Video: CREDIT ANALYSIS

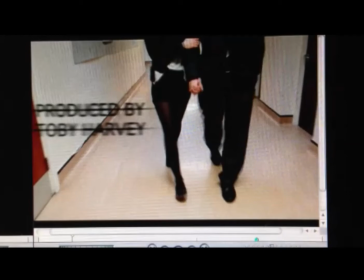We decided to have this bit now because nothing significant's really happening, so it was just an ideal time to put it in.
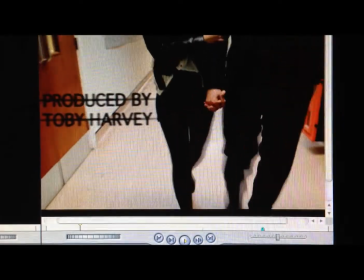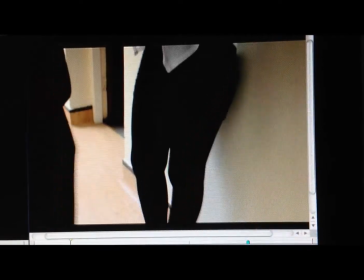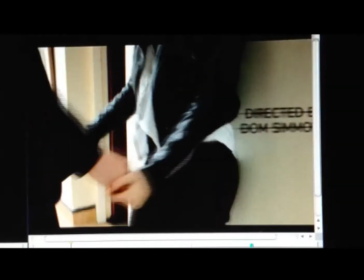So next there's the directed by Dom Simmons. We thought this would be a good time to introduce the director as the femme fatale is revealed, as he is also very important in the process of the film.
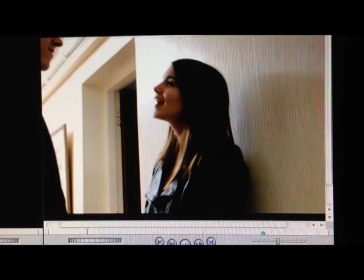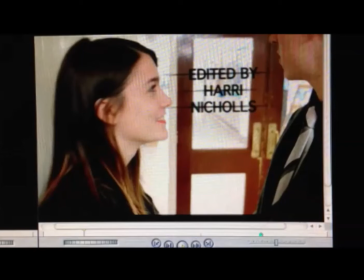Next we have edited by Harry Nichols, and this is because we thought that it would be important to have all three key aspects of the production, e.g. the directing, the editing and the producer, all one after the other.
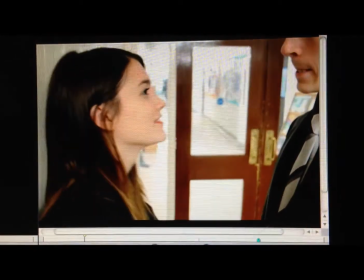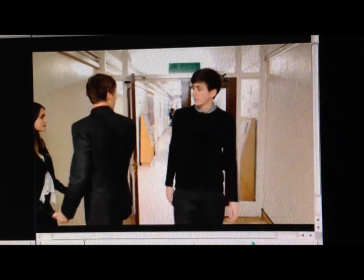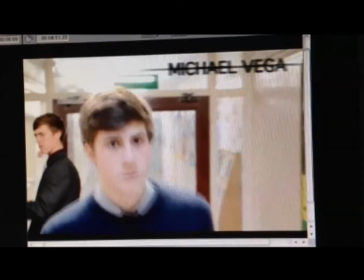Here we have Michael Vega, who plays the femme fatale's father. We thought it would be good to have this when Jake is in shot, as because when all is revealed, he plays a key role in Jake's life. Also, we made the text vanish as Jake walks past because it could foreshadow the future of the film.
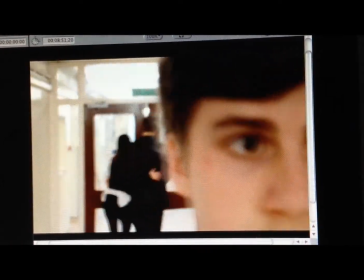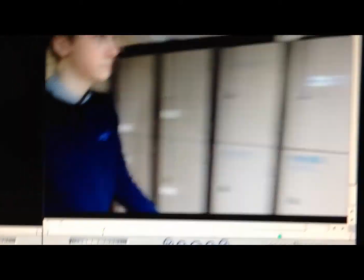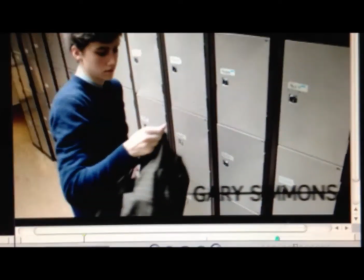We have Gary Simmons, who plays the role of Jake's dad, appear next. We wanted to have his name here because it's when Jake is actually on his own, and as his dad is dead in the film, it could represent that a shadow or something is watching over him.
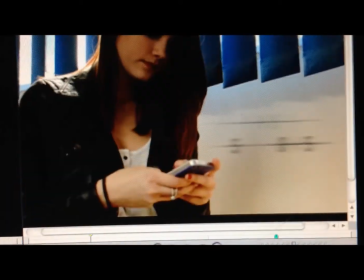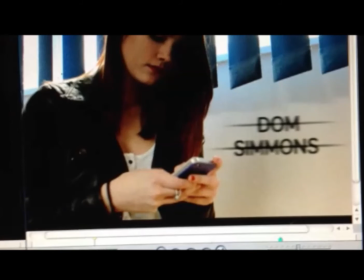Next we have Dom Simmons, and this is in the shot of the femme fatale, and this is because I play the role of the femme fatale's boyfriend. So you assume that in this scene she is texting me, however she's actually texting Jake, which makes you wonder what's going on.
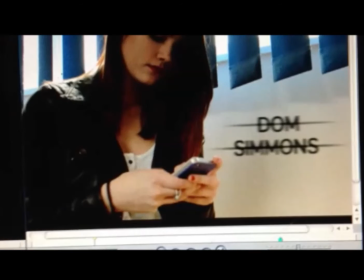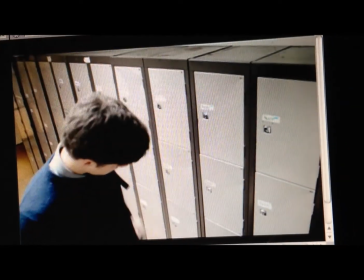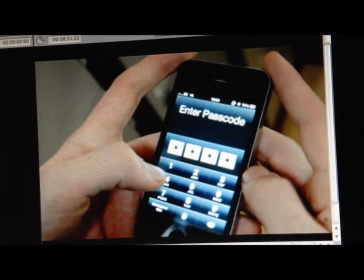And finally we have the title The Unconventional Truth appear. We used it in this shot because one, we wanted to make it stand out from the shot of the phone that was quite bright, and also because in the previous shot the audience has already seen what Scarlett has to say and we didn't want to make it boring and continuous, so we added this bit in here. Also, this is what we consider to be the end of our opening, as it were, and it is typical for film titles to appear at the end of openings, so it was an ideal place to put it in. Yeah, so that's just a bit of an analysis of our opening and why we put the text where it was. And yeah.